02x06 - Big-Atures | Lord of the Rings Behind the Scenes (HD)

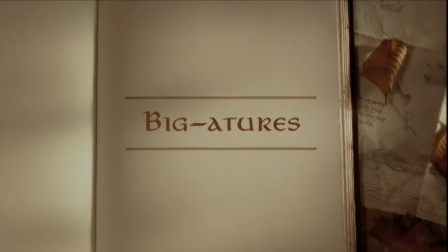2s
When I saw the final cut of Lord of the Rings at the cinema, nothing made my heart soar more from the work that we had done than the miniatures.
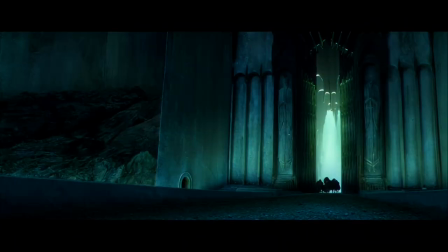12s
The beauty and the awesome size and nature of the miniatures has given the film
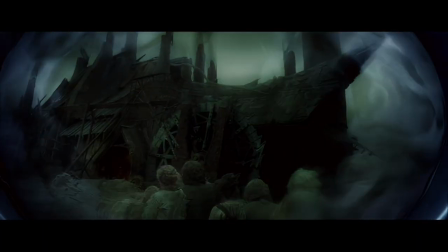19s
a wonderful reality and firmly makes you feel as though you've journeyed to Middle-earth. It's really quite remarkable, and it's a really testament to both Richard Taylor's work and to Alex Funke's
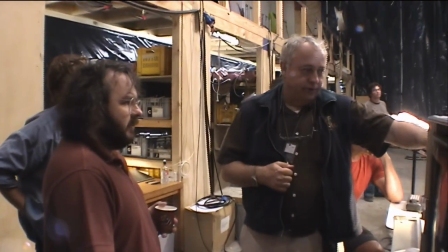32s
great miniature photography and lighting that bring these sequences to life. You got to have real film footage. You can't. You can use digital technology to blend things. Some things you have to do digitally. If you have a character like the cave troll, you got to do it digitally, of course, because there's no other way to do it. But beyond that, as much as possible, you want to really photograph an object and really stick it into the shots.
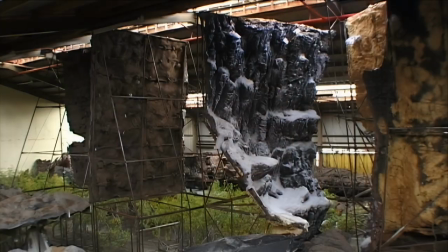56s
There is something special about using miniatures that Peter loves, and Peter wanted to do as much with large miniatures as he could.
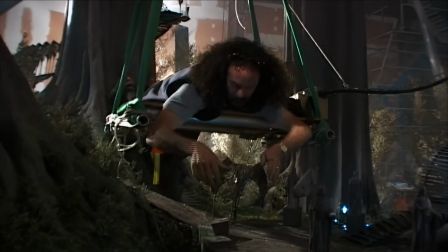64s
When you're trying to create environments that are not real locations and they're not sets, then there's several ways that you can do it.
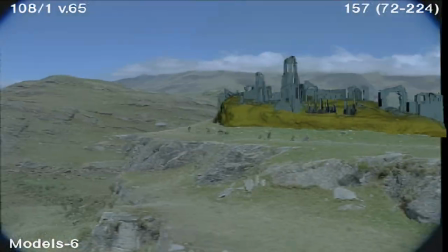71s
You could use matte paintings, you could build them in a computer, or you can build models.
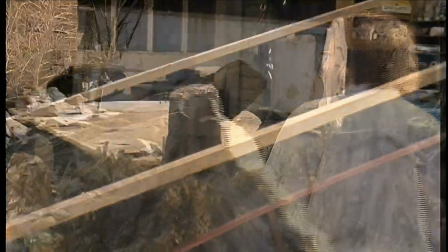77s
And I always tend to favour models because to some degree they're interactive, they're user-friendly.
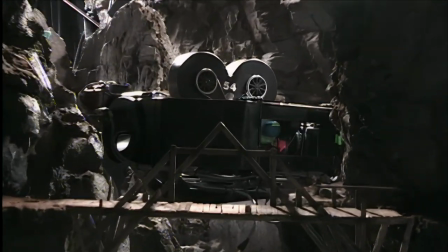83s
I was able to also move cameras around pretty freely in the miniatures. And I wanted obviously lots and lots of shots of these sorts of environments.
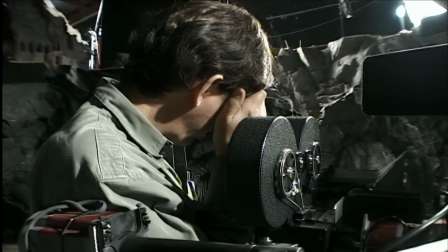91s
The problem with shooting miniatures really is that no matter how big they are, they're never big enough. The basic rule of thumb is the bigger the miniature, the more realistic it's going to be, because you can put more detail into it.
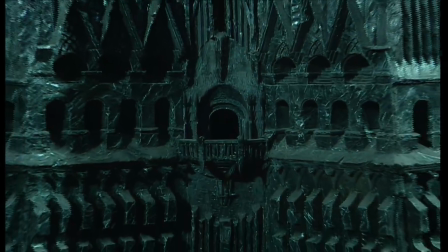101s
The bigger you build it, the more realistically the light behaves within the set.
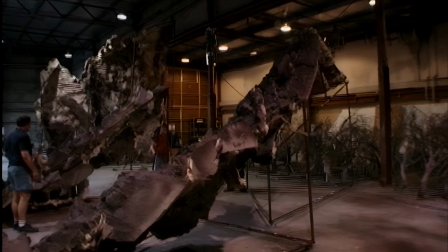105s
The decision to build a miniature to a particular scale is always driven by what can we get into the building. We built these things huge because we wanted them to stand up to a lot of scrutiny on the screen.
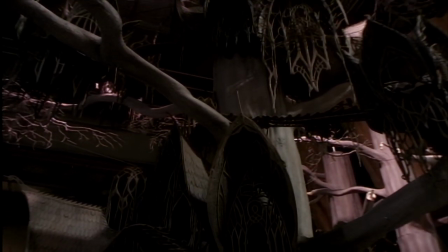116s
It was like it always had to be this big, and of course the set, I hate heights at the best of times, and I have to go up scissor lifts all the time. I says, can't we do some miniatures? Why do we have to keep doing Bigatures? And that name suddenly, I thought, Bigatures? Yes, they're big, they're not little. I said miniatures, you know. I want something that I can reach the top of without having to put my life on the line here.
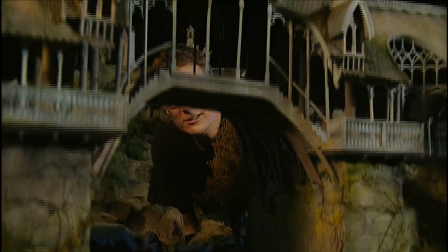142s
I'm standing in amongst the miniature of Rivendell. This is probably the most specifically Alan Lee-esque design on the film.
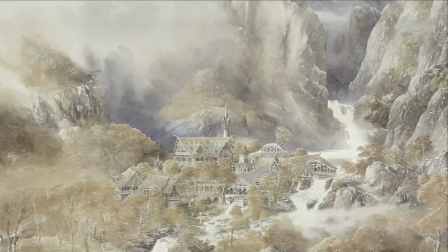151s
We tried to complement the original drawings of Alan exactly as we went through the process of designing and building this miniature. Well, this job was a model maker's dream in that we were very,
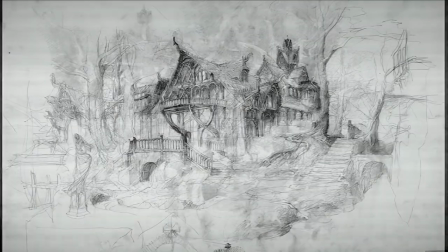165s
very lucky to be trusted to build from Alan Lee's drawing board or John Howe's drawing board.
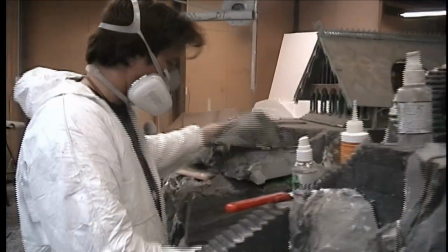172s
We were encouraged to work that way because there was nothing
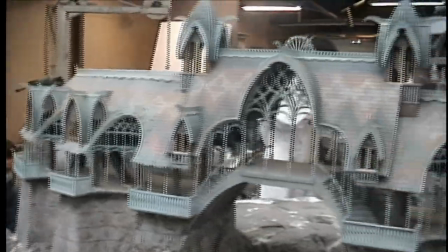176s
between the execution of the model and the pencil marks on the page. One of the wonderful treats that came as a byproduct out of the building of Rivendell was that while we were building it,
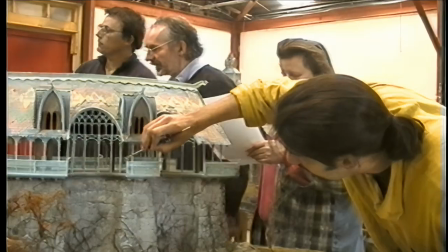188s
Alan Lee was so attached to this miniature that he'd come down regularly and work on it with us. And he got his paints out and he doodled away and he painted some of the houses.
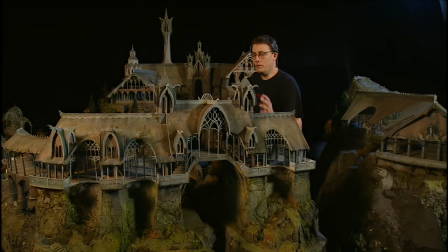201s
He had great fun. I wish he couldn't get him out of there in the end. We built it at such a small scale, 24th scale,
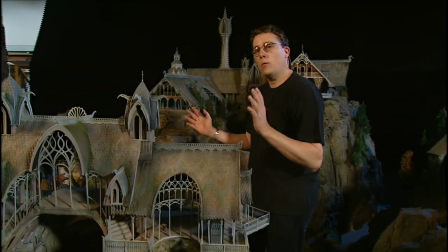207s
because originally this miniature was only ever intended for a big wide shot from up the other end of the valley, looking down on the miniature.
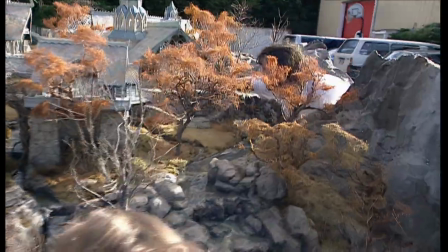216s
But what unfolded in the coming months was that Peter envisaged shots where the
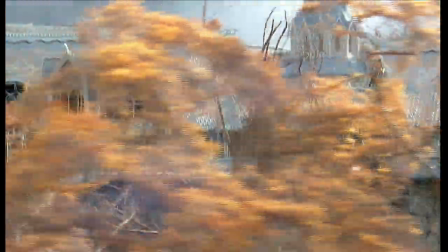222s
miniature would be much more involving and utilised in the back of shot to a much greater degree.
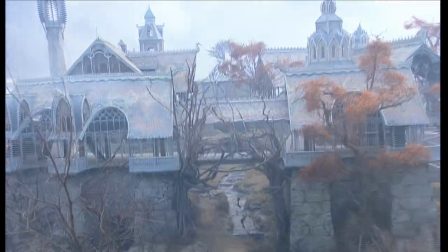228s
To that end, the camera got closer and closer, and fortunately,
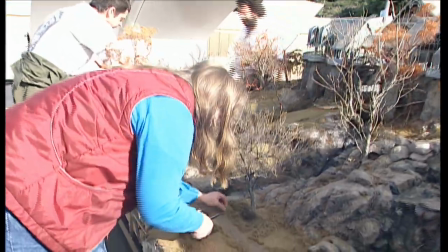234s
Mary McLaughlin and John Baster had gone to a great deal of trouble early on,
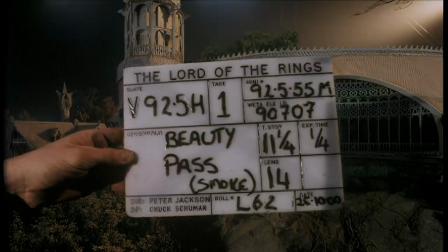238s
even for the wide shot, to get the detail that now is able to stand up and close up in the film.
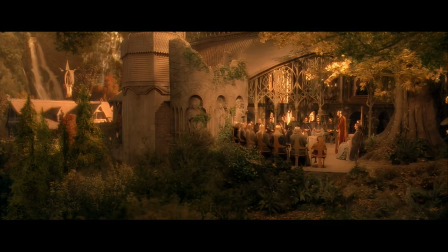245s
Chuck Schumann, who was in charge of shooting that sequence,
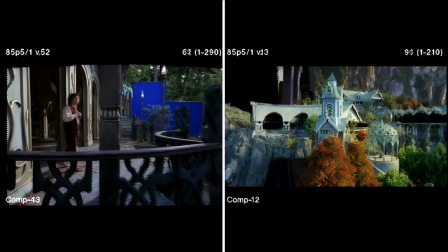248s
did a brilliant job of working out the details of matching the lighting of the miniature to the live-action lighting,
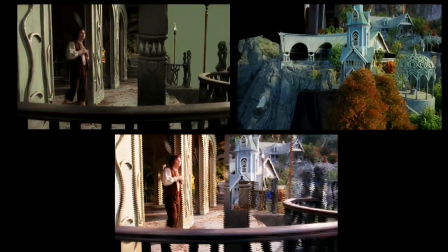255s
and also because in many cases the moves had to be elaborately massaged to fit,
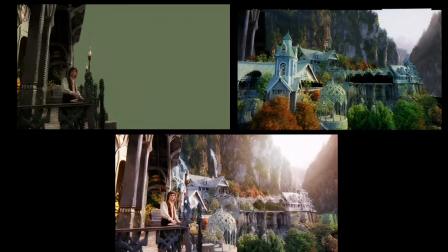261s
because in many cases there were several different layers of miniature stretching back in depth,
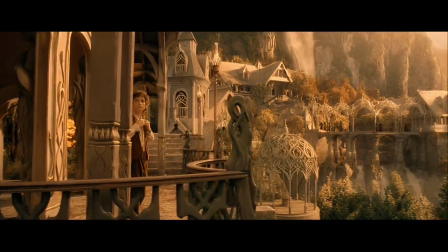266s
and they all had to be shot at in different positions and at different speeds.
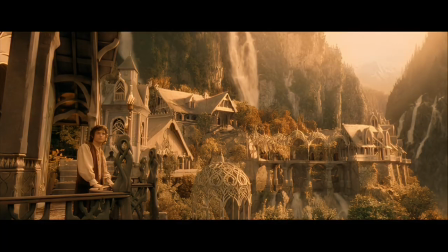We very much wanted Lothlórien to feel like this ethereal, elven home up in the treetops of these huge malorns,
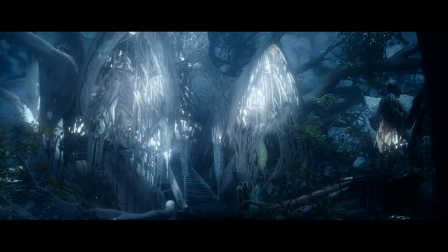284s
that twinkling amongst the branches were these beautiful, almost dewdrop spots of light,
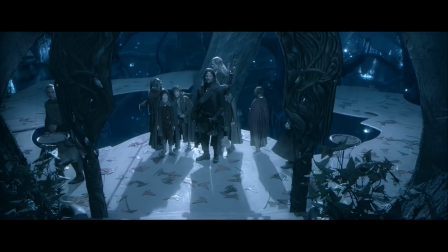291s
and that the whole place felt like it was enriched with music and culture,
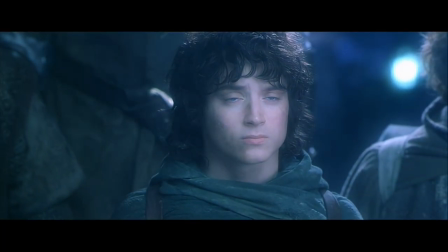297s
that this was the highest level of cultural sophistication. It has a very Art Nouveau feeling.
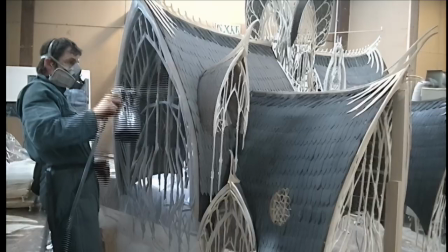305s
I remember something Peter was stressing that he wanted was that the building should be like opening flowers with dripping tendrils.
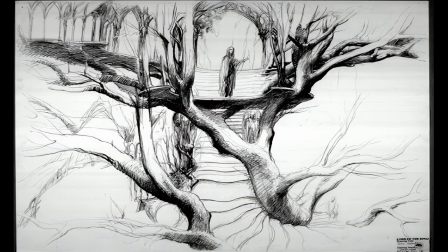314s
Alan's drawing is just a vision of this forest with
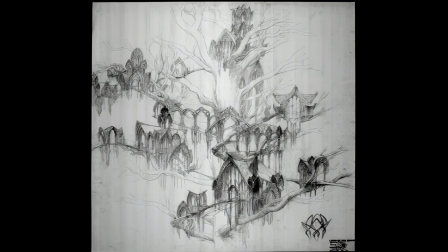320s
hundreds of houses in it, and that's what we had to build.
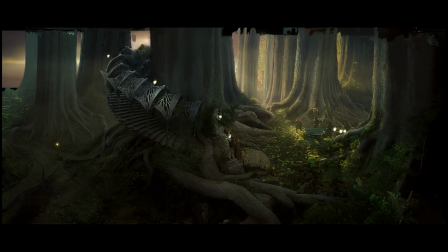324s
This was the most difficult miniature that we built for the whole of Lord of the Rings.
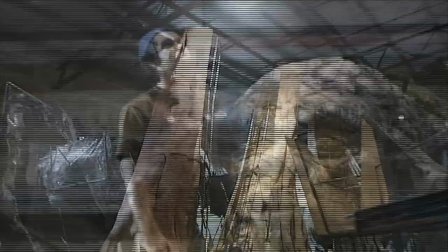329s
We built 8 26-foot tall trees, each one about 5 feet in diameter,
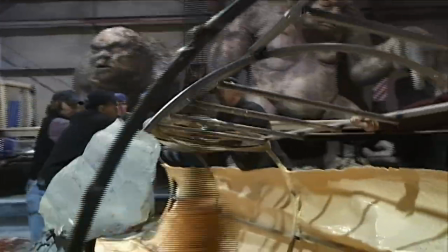337s
carved out of polystyrene with a huge steel structure inside them,
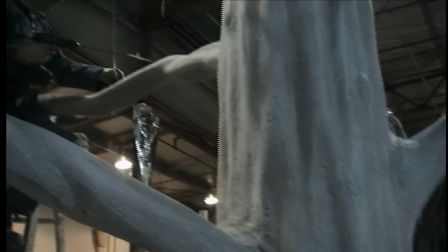342s
then skinned in urethane and carefully detailed to look like bark. Each one had a huge spray of branches,
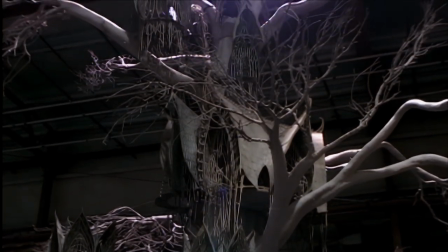352s
twigs and leaves that created the canopy of the top of the Malorns.
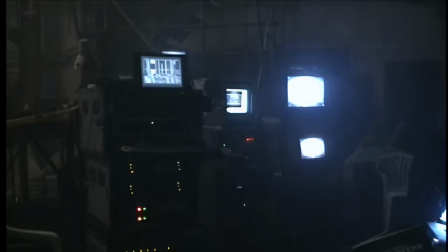357s
We created a model which was just a canvas for the shooting crew to light,
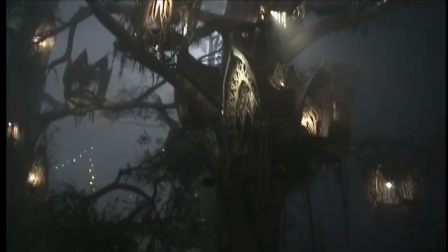363s
and then it went to the next level and they just bathed it in this beautiful ethereal quality.
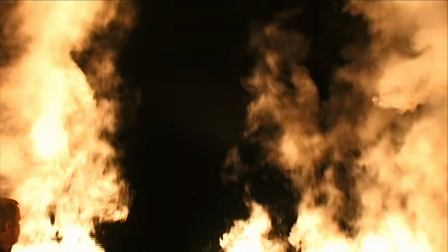369s
This is shot in very heavy smoke because it's a very mysterious, very environmental kind of place, and it's entirely built in the trees.
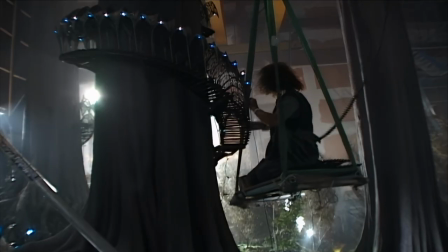377s
These elven flets, which are these wonderful sort of Art Nouveau
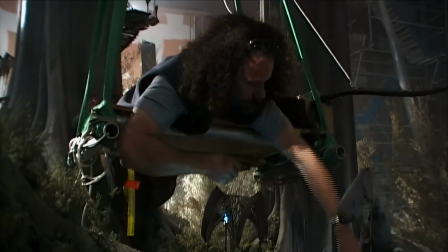382s
buildings suspended from the trees with walkways going in between them, and hundreds and hundreds of light bulbs, hundreds of Christmas tree lights way,
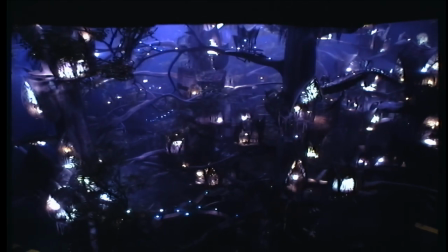391s
way back in the distance where you don't see them as anything but just little tiny points of light. The whole goal here was to create as much depth as possible.
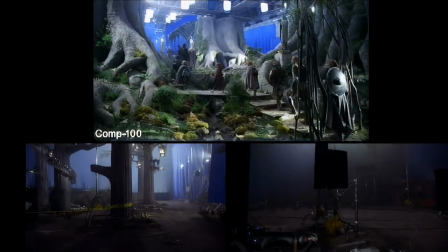398s
We only had 8 trees, but we had to have it look like a whole forest, so basically we had to shoot those 8,
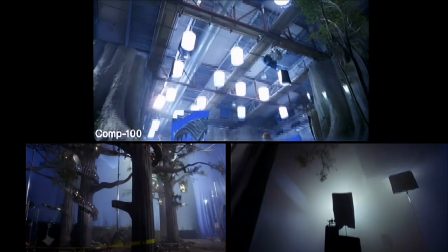404s
change their positions, pull the camera back, shoot them again, change them in positions again,
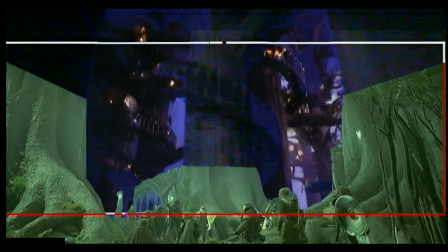408s
pull the camera back again, and then essentially stack them up so you have, in a sense, 8 times 3, 24 trees instead of 8, by step and repeat.
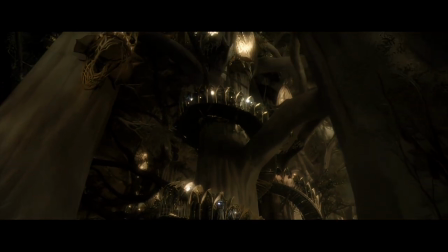416s
This is the kind of thing that you do to try to tie things together.
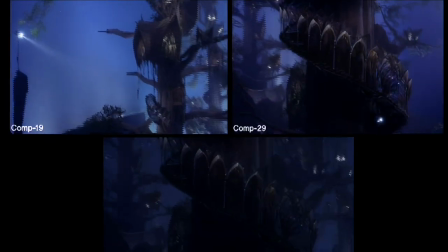419s
So once you're looking about 20 feet up, you're into the miniature, and you simply continue on up into the canopy where it disappears into the smoke.
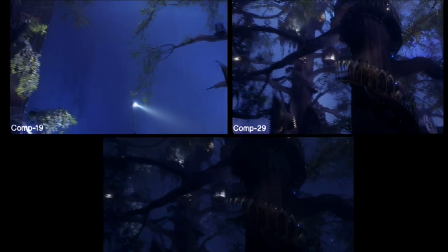427s
And you have the sensation that you're looking hundreds and hundreds of feet into the air.
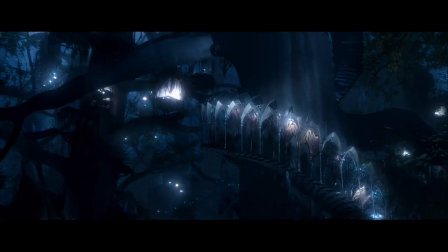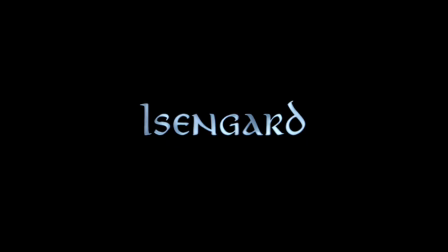Now with Orthanc, we wanted to capture the original painting of Alan Lee.
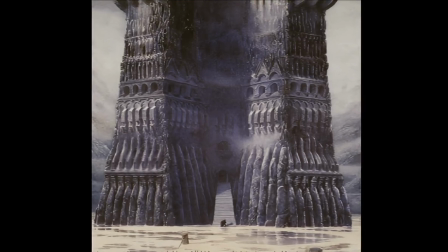447s
In Alan's painting, he illustrated very much the feeling that this was a tower that had been chipped out of black obsidian.
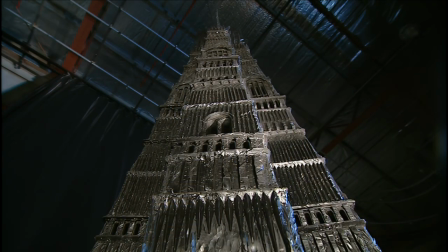455s
The only way we figured out to capture the look of black obsidian was by carving it out of microcrystalline wax.
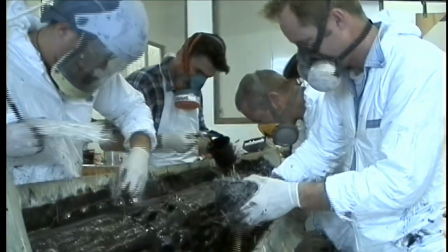462s
We carved every single element, then assembled it using hot waxes to melt all of the elements together,
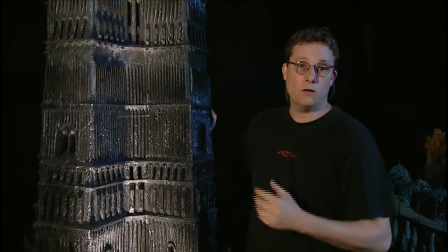470s
and then we took a massive silicon mold, a huge matrix mold of this whole structure,
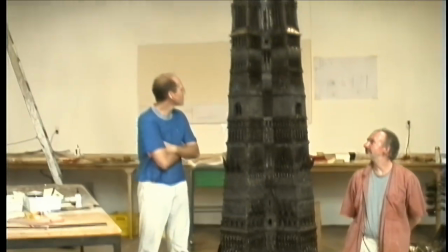475s
and then eventually replicated it in encapsulating resin.
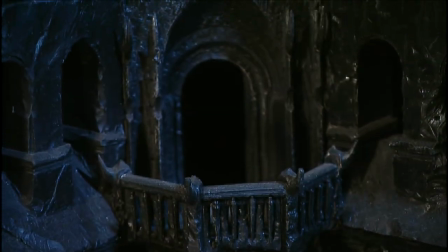480s
It's designed so that you can come up to it really, really close. Now, we get into what we call hyper-detailing here.
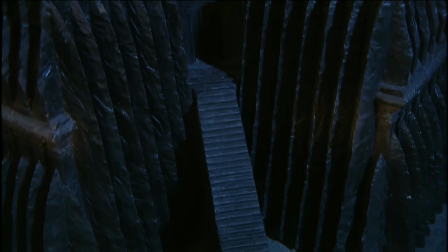486s
We knew, for example, that we were going to have to do a shot of just the staircase with Christopher Lee walking down.